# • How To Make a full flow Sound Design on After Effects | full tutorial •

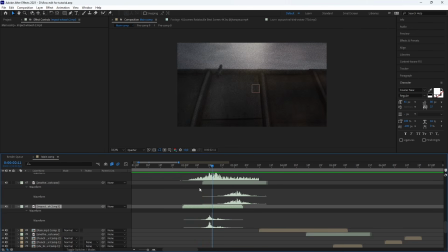4:23 So usually for each transition there's a whoosh and sometimes some impact, and then there's a little zoom here.
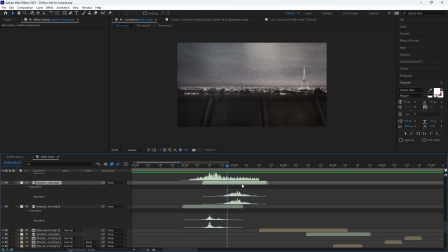4:31 You can see, boom, that's this one, so the another whoosh.
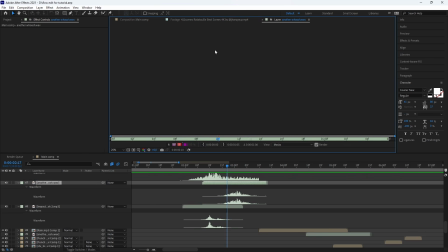4:36 That's exactly the name I used.
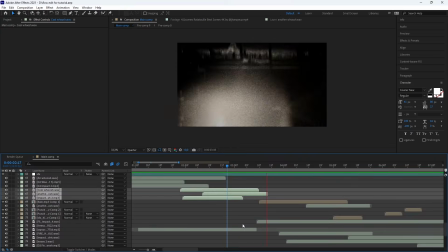4:42 Okay, then let's continue with this big transition here.
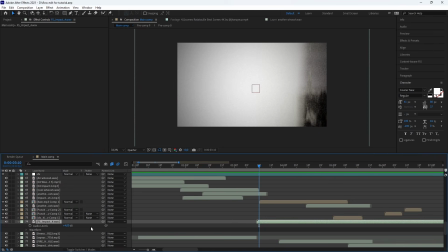4:51 So there's of course an impact, very big impact. So all the time I played with the audio level, okay.
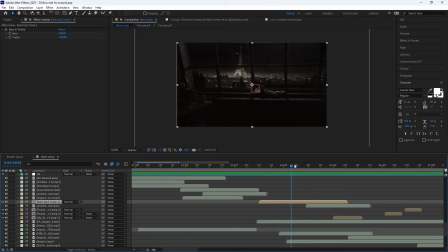4:57 And here there is, I think we don't really hear it, but there is a rain effect,
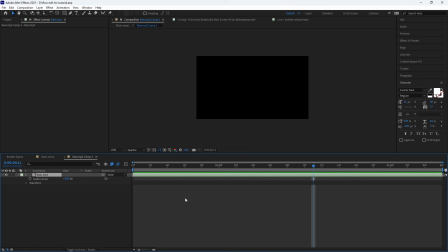5:06 like this rain effect, and I want it to be like shuffle. So because it's behind, like it's
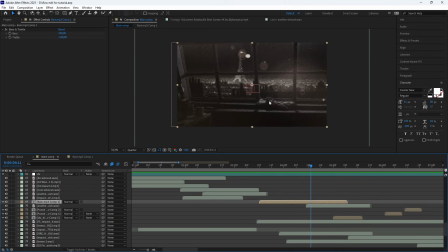5:15 like it's outside.
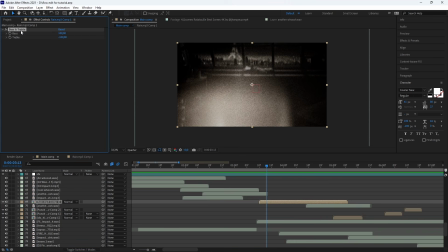5:17 So to get this outside effect, I just add a bass and treble effect with the bass of 100 and treble to -100.
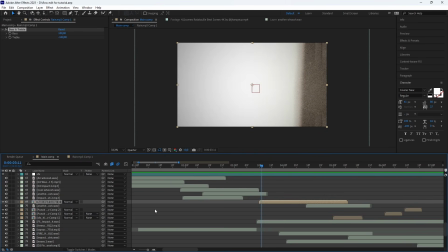5:25 So I think we don't really hear it, but I guess it does something cool.
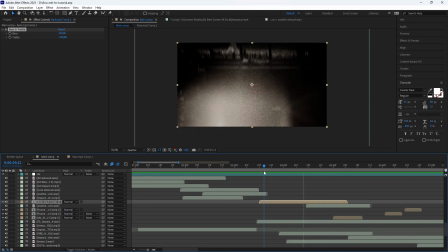5:32 Yeah, we can hear it actually. So that's it here.
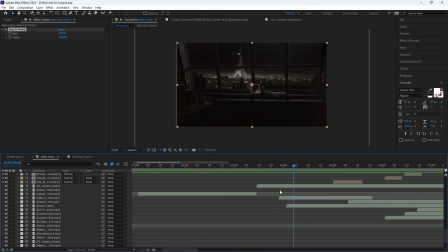5:35 Boom, rain, and the bass, like the whoosh, no, the impact, yeah.
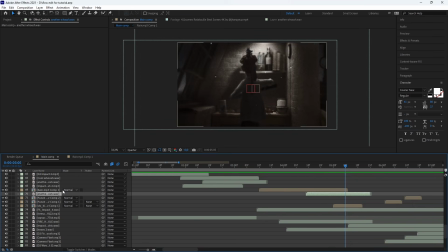5:46 Okay, here it's all the time the same, so a whoosh.
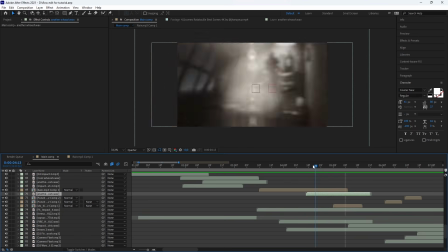5:49 So here for this little whoosh, so the another whoosh, the same, it's for this nice and quick zoom here, the quick zoom.
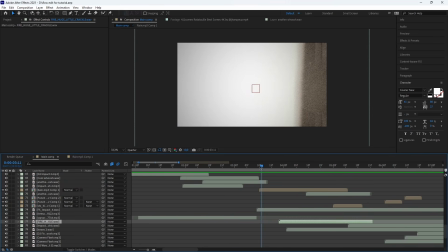6:00 Then let me see right there, this you can hear this fire thing here.
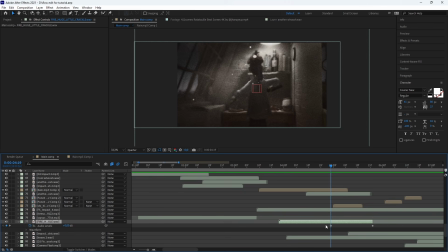6:08 That's this audio right there, and you can see that I add a keyframes on it. So the name of this, it's Fire Huge Little Crackle, for you to find it in the pack. And then I animate here the audio level with here, and then at the end -25,
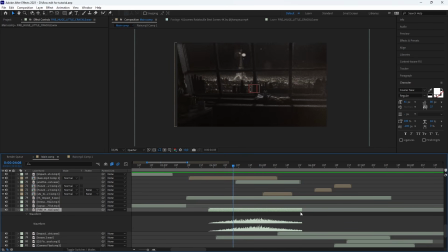6:26 because if I don't, yeah, it's very long, so it's very long, so that's why I just played with it. And here an heavy 2 for this transition 2 to the,
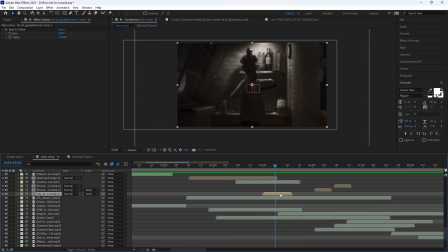6:43 that's it. And here,
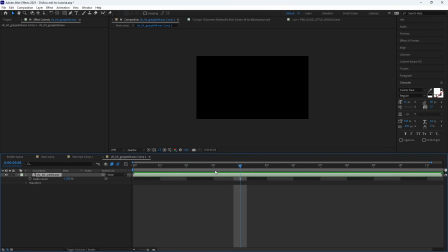6:50 okay, right there is an SFX it.
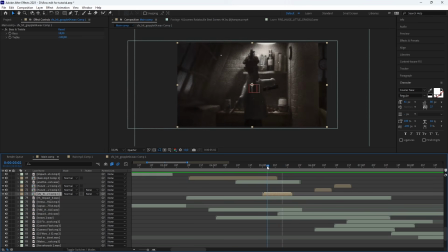6:56 Okay, this it there, it's because he, inside of the clip, we can see that he take like the
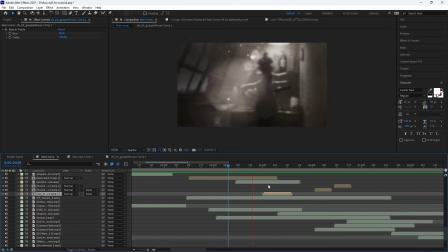7:10 object, I don't know, so that's why. Poof.
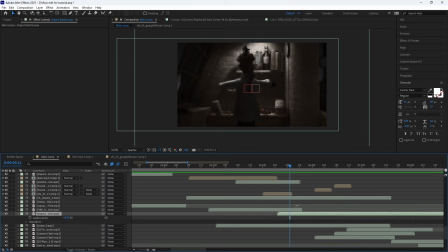7:16 Then for the rest, uncool impact, of course, here for this here.
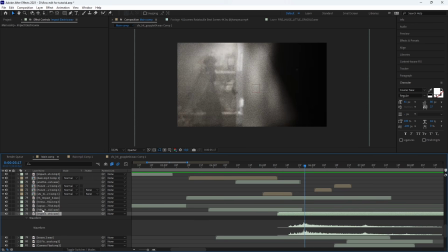7:25 So there's an impact electric, yeah, that's it.
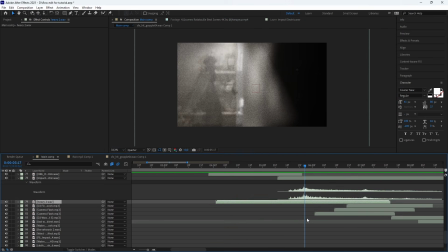7:31 Then with the heavy, I don't think so, it's there, yes,
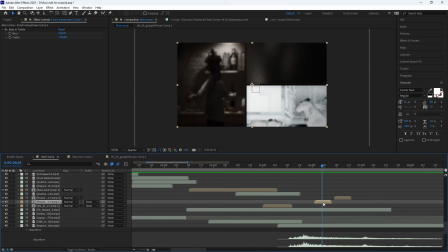7:37 yeah, that's just the impact heavy for transition. And then for there's like the flash and a punch effect.
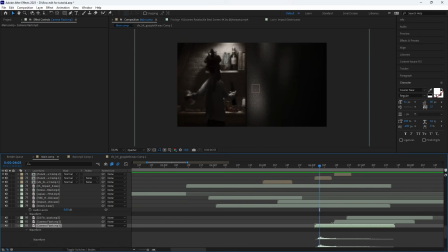7:45 So there's a few. So for the camera flash here, that's basically the camera flash for this twice, I guess, or 3 times, no, just twice here. Then I add a punch like there.
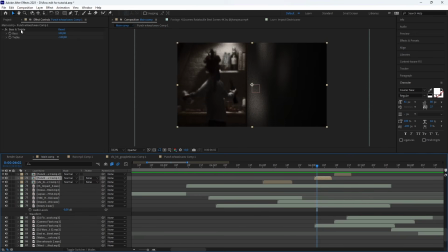8:05 Okay, and I want it to be a bit shuffle, so that's why I use the bass and treble effect 2 on it.
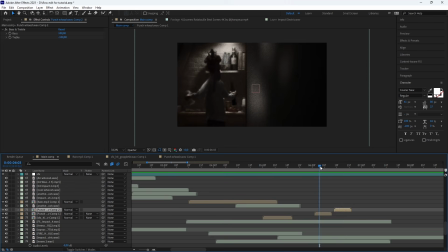8:14 Okay, and that's, I did twice, just to not, like, I wanted something else than just the camera effect sound design, so that's why I add this little punch on it.
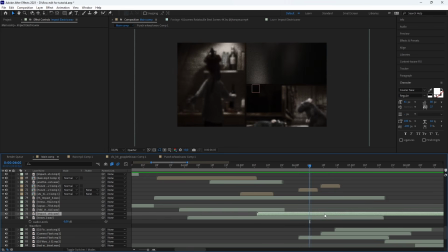8:28 Okay, impact, that's it, yes sir.